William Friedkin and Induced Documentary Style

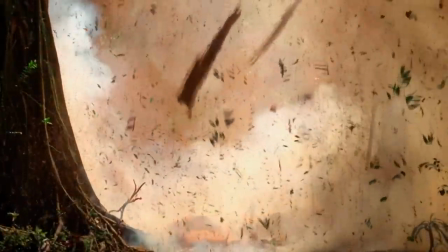(0:34)
What do directors Bennett Miller, Terry Zwigorff and Ari Feldman all have in common?
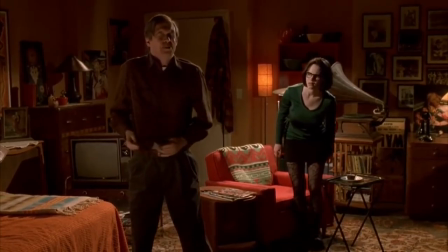(0:40)
We're all very different filmmakers stylistically. Before making feature-length narrative films, they were documentarians.
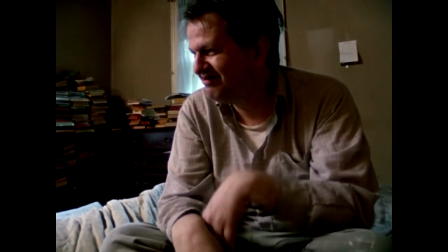(0:47)
Not only were there docos that break out films that gave them their name and industry, but even more interestingly,
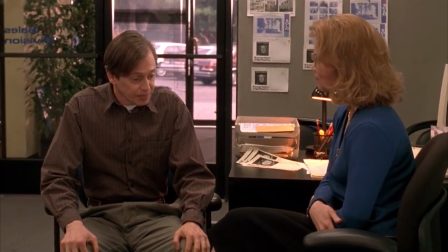(0:52)
how their backgrounds in non-fiction filmmaking influenced how they made films in the future.
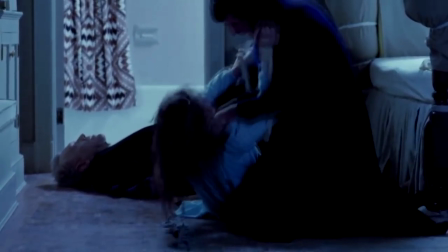(0:57)
But no filmmaker's influence from the documentary genre was ever more apparent in his body of work than that of director William Friedkin. William Friedkin is, without a doubt, one of the most uncompromising directors of all time, whose run of films in the 70s including The French Connection,
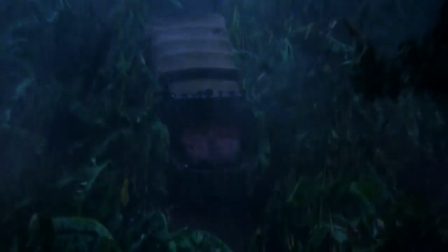(1:12)
The Exorcist and Sorcerer were some of the best and most visually realized films of the decade.
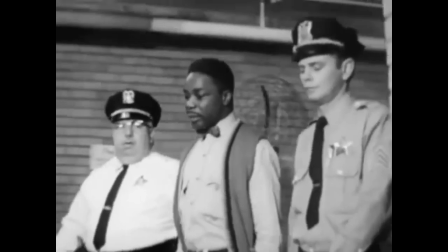(1:18)
Before he was taking the mainstream by storm, however, Friedkin's breakout film was the 50-minute documentary short The People vs Paul Crump,
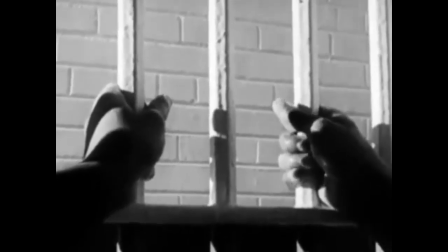(1:25)
a film about a man on death row who freaking believed to be innocent the success of the
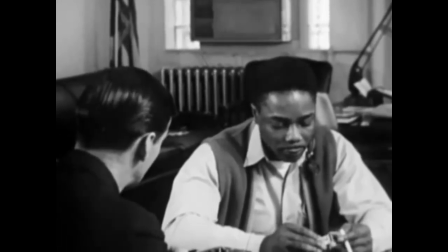(1:30)
film got crump off death row and the attention the film received gave freaking his career
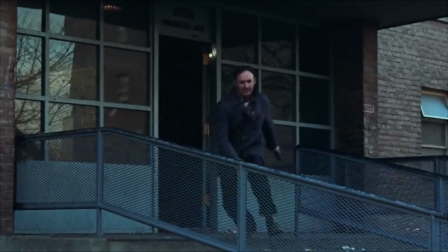(1:37)
on his fourth feature the French connection freaking would bring over his lessons from doco filmmaking which he realized he could do after watching the 1969 film
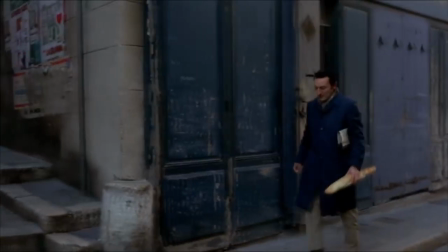(1:45)
Z by Costa Gavards these a similar grounded technique to his film this adopted style freaking would call induced documentary which is exactly what it sounds
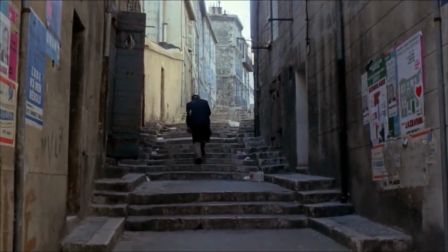(1:53)
like, giving the look and feel of a documentary to make the narrator's world feel more grounded and real.
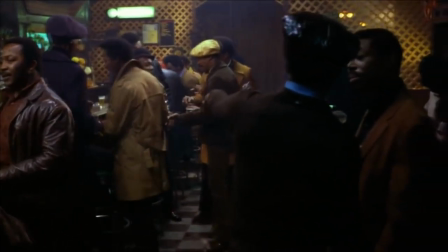(2:00)
Aesthetically, the influences are obvious.
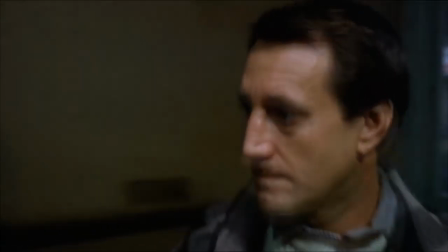(2:02)
The handheld, almost improvisational look of the film was achieved by only blocking out scenes with the actors and not informing the camera operators where the characters would move in a scene.
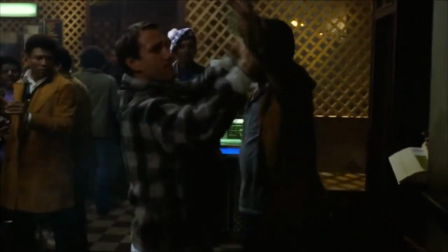(2:11)
With the camera being unable to predict where the actors would go, it gives the film the feel of a fly-on-the-wall style of documentary.
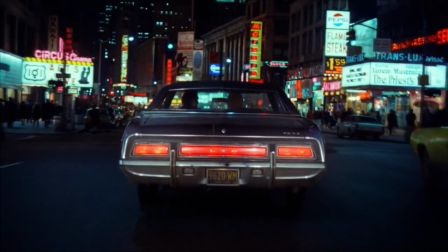(2:18)
But not only did he want his films to look more grounded in reality, but to embody them in a lived-in world.
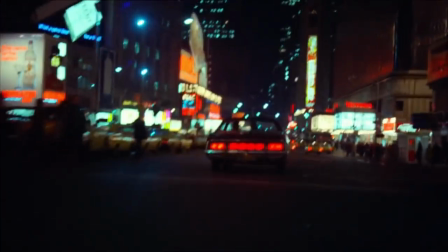(2:24)
In an effort to make his films feel more realistic, there is a significant amount of physical presence in his movies.
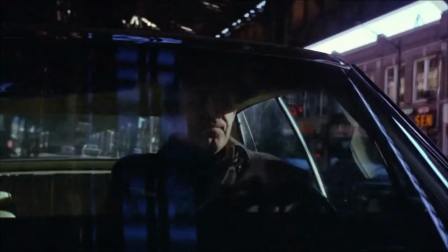(2:29)
Whether it be filming on a real location the movie is set, making your actors do their own stunts, or filming a big action set piece for real.
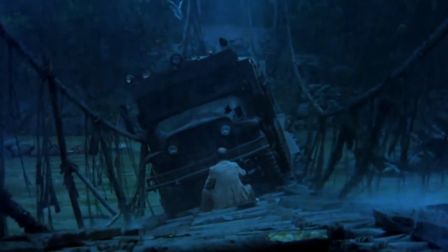(2:37)
Sorcerer famously filmed in South America, with in some cases the actors themselves performing the dangerous stunts in the trucks.
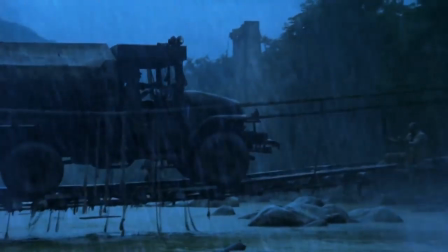(2:44)
And while the stunts are impressive, with the possibility of real danger increasing the tension is how it makes the film real.
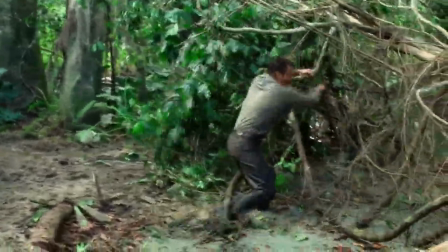(2:50)
It's the atmosphere of the overwhelming physicality of the luscious jungle that gives the film such an authentic feel.
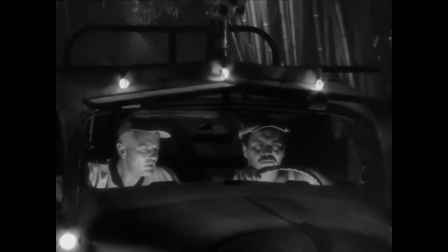(2:55)
If we compare this to the equally great The Wages of Fear that Solicitor is based on, it's missing the same sense of physical tangibility that Freakin brings to the film. This tangibility can be seen throughout the French Connection and To Live and Die in LA, which filmed mostly with our professional extras,
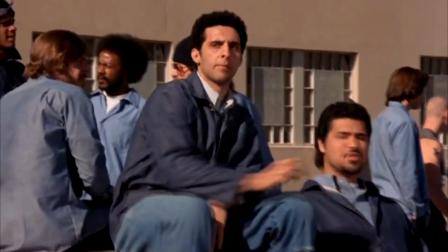(3:10)
and in the case of the latter, used real prisoners on location for background characters.
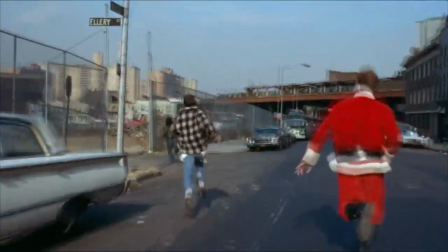(3:15)
Aesthetics weren't the only thing the documentary influenced for Friedkin. It also influenced the way he approached filmmaking.
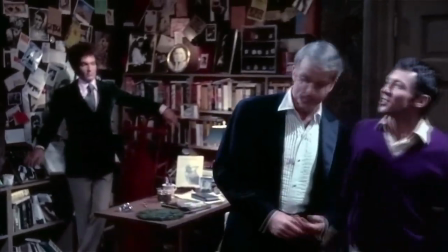(3:21)
These are less obvious, and have been in Friedkin's work even before The French Connection.
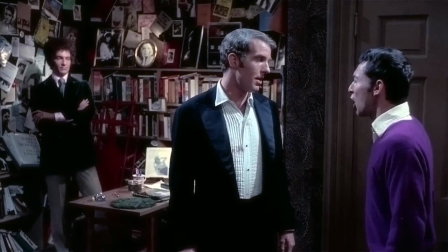(3:26)
In some of his older films, Friedkin will frequently strip down a scene stylistically to its bare minimum of necessity.
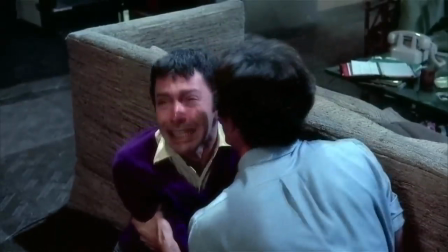(3:32)
The more humanistic and sympathetic Friedkin gets with his characters, much like his debut doco,
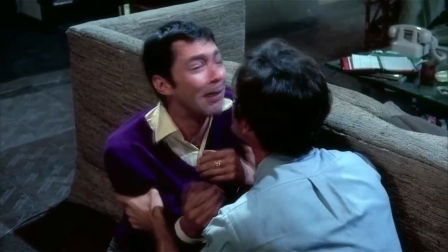(3:38)
the less concerned with stylisation he is, instead focusing purely on character.
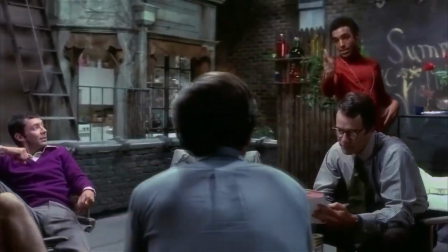(3:43)
1970s The Boys in the Band starts off highly stylised and energetic, with lots of colour, energy and movement from both the characters and the camera.
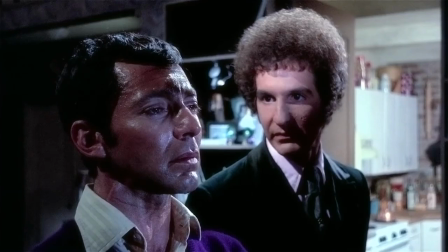(3:51)
But as the film becomes more emotionally charged towards the climax, these flourishes disappear, leaving us only with the characters.
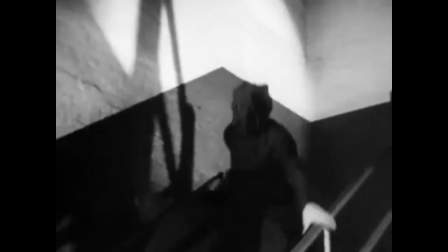(3:59)
Much like The People vs Paul Crump, that is filled with technical style of handheld recreations,
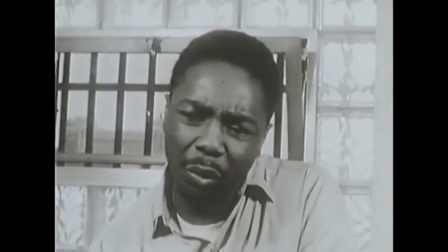(4:04)
the most emotive part of the film is a single stationary shot of Crump leading directly into the camera.
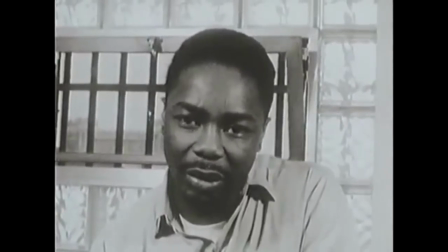(4:11) If he hasn't completely destroyed everything
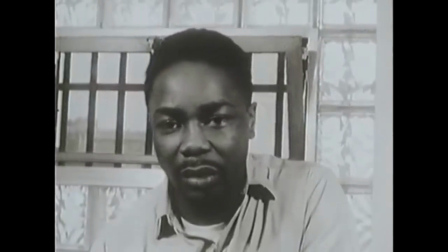(4:16) that you've been taught that God believes that God stands for.
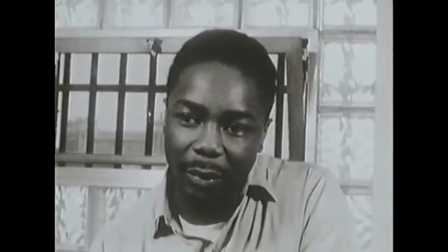(4:22) And this will make you a little cynical. And this will make you a fight to sustain a belief in mankind a little harder,
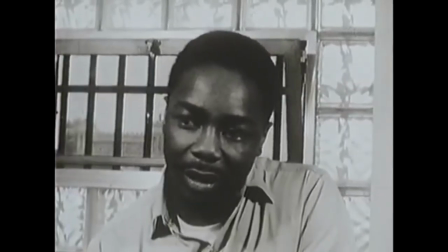(4:33) a belief in God a little more harder.
No flourishes, just raw emotion.